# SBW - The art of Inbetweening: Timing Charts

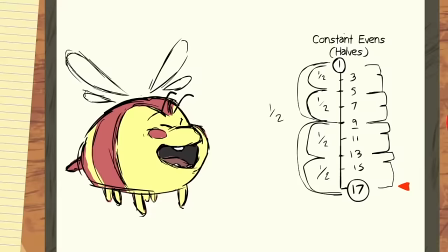There then would be a drawing in between the frames, and that would then create a division of more evenly spaced drawings.
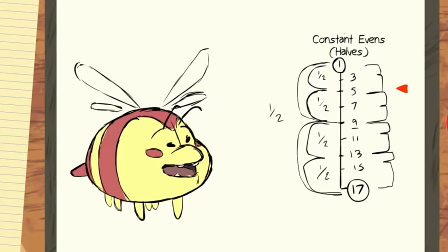I also displayed the chart itself, so you can see how everything is evenly spaced from one drawing to the next,
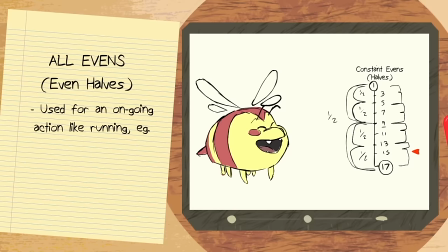unlike the previous two, where the spacing either shrinks or grows. This timing chart is used for things that has constant motion, meaning things like running,
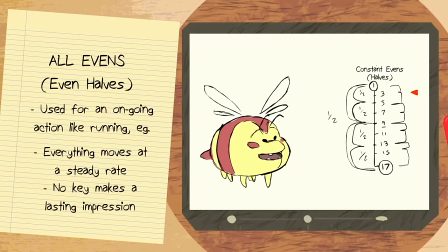walking, swimming, sometimes dancing, or maybe it's used for specific transitions. No drawing here is really making an impression, since again, everything is moving at a constant rate.
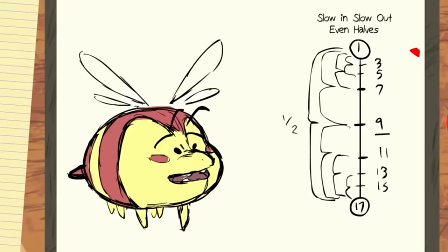Our final example is basically a combination on how you could combine two timing charts into one.
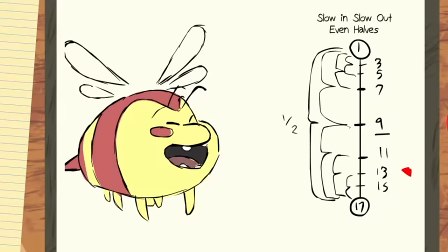For this case, I used the slow out and slow in. It starts slow, gains speed, goes fast, and then slows down.
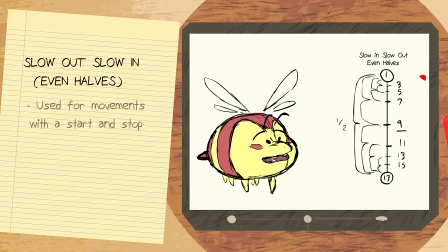One could argue that these types of movements are the most natural, since it shows the subject gaining speed and then finally slowing down to a rest. This type of stuff is great for takes, emotional responses, pose A to pose B movements, settling in and settling out. When you think about combining or implementing charts, the more options you open up yourself to.
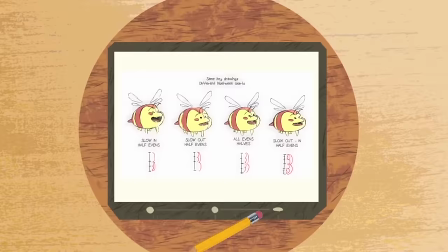Now, here marks the importance of using a timing chart.
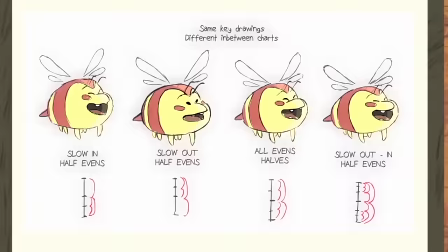Same drawings, same keys, same breakdowns, most importantly, same length of running time.
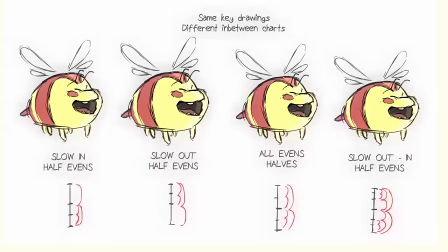However, they all feel different from each other because they all have different timing charts.
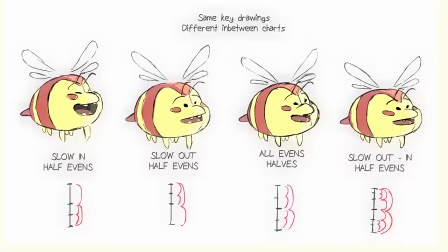The timing charts affect the way they are in between. It's because of this, they all give out a different effect from each other.
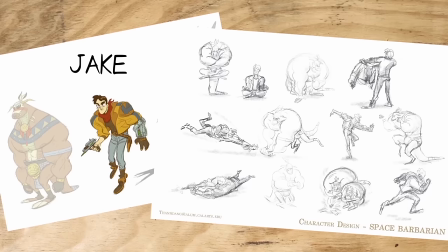What effect do you get out of each of them? Now we move on to our remaining charts, and to demonstrate them, we will be using another character.
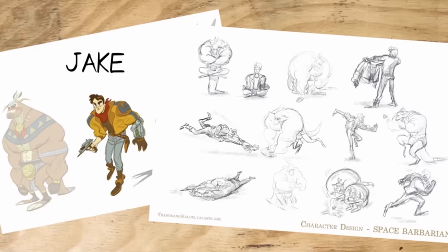The character Jake was also contributed by Tandang.
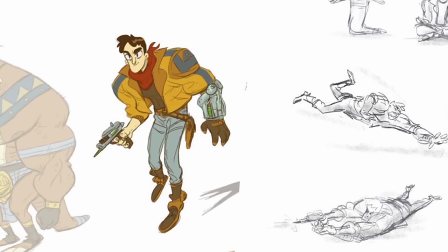Jake is a sci-fi themed cowboy, with his design looking like it belongs to an action-adventure TV show.
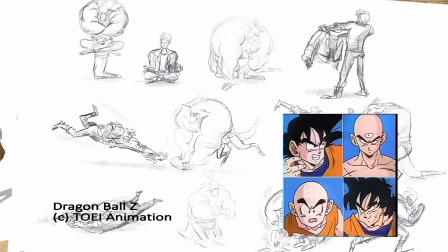Jake's design to me feels very 80s, from his fashion sense to having a style that sort of reminds me of Akira Toriyama's
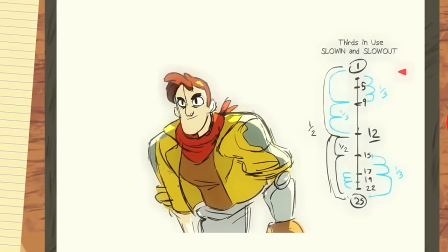earlier works in Dragon Ball. with a bit of Saturday morning cartoon feel to it.
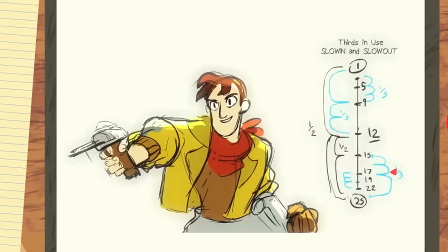Looks like a fun character to animate. Here's something I animated mostly in threes and fours, with a bit of twos for quick bits. I chose to have longer holds for each drawing so that it's easier to actually see the thirds and use. Look at the chart and compare it to the animation.
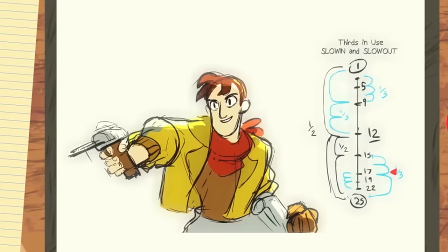This is a classic slow in and slow out movement, but notice how much more tight the drawings are closer to each other.
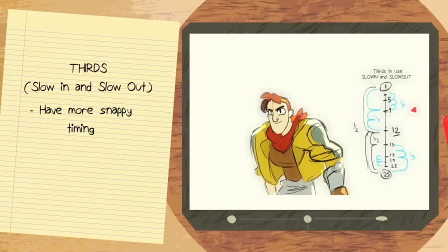When he reaches down for his gun, there's a lot more favoring to the previous frame and when he aims it,
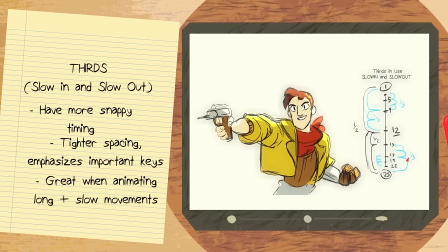he's pretty much already in his aiming pose, but adjusting to it slowly. For this case, thirds are great because it can make things snappy and give the drawings a longer and lasting impression.
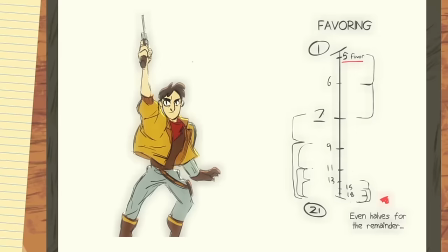Now for the last example, I had to animate something new because something like a favoring requires a specific context.
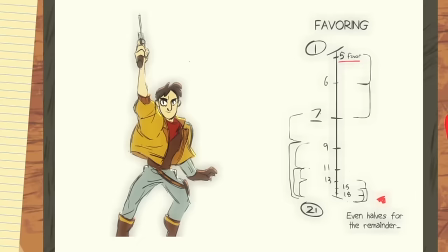In this shot, the cowboy fires his gun and then recoils.
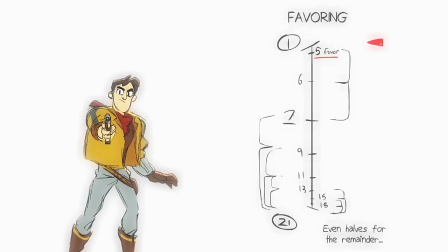Notice how there's a very short read on a gunfire, but when he whips the gun upwards fast, there's just so much more weight. Why? The favor comes into play with the moment he fires the gun.
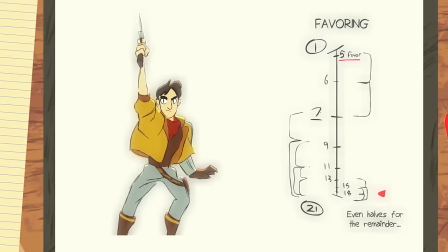It's basically almost the same exact pose as the first drawing, except with a gunshot due to the context.
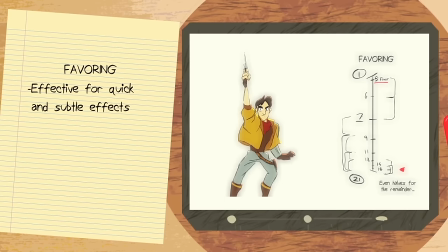For things like favoring, you really do need to think about the context of the shot, or what key you want to have an impression of. Even though it'll play by really fast, audiences will be able to feel the subtle feeling of the drawing. They won't see it, but again, they will feel it. That's the power that in-betweens have in animation.
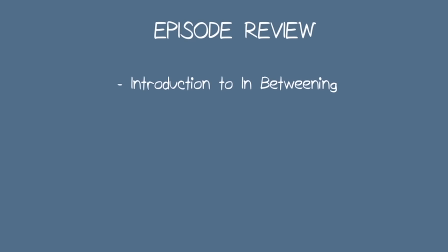Anyways, this concludes the introduction to in-betweening. I talked about timing charts, how to read them, several types of timing charts to recognize, and how they are used for in-betweening.
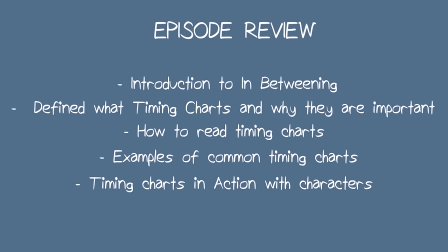In the future, I'll talk about in-betweening techniques and advices to use, do's and don'ts, and sometime I'll probably do a full demo.
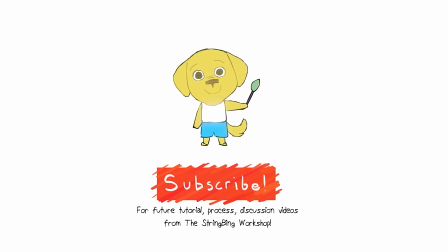Thanks for checking out the Stringbing Workshop, there'll always be more to come.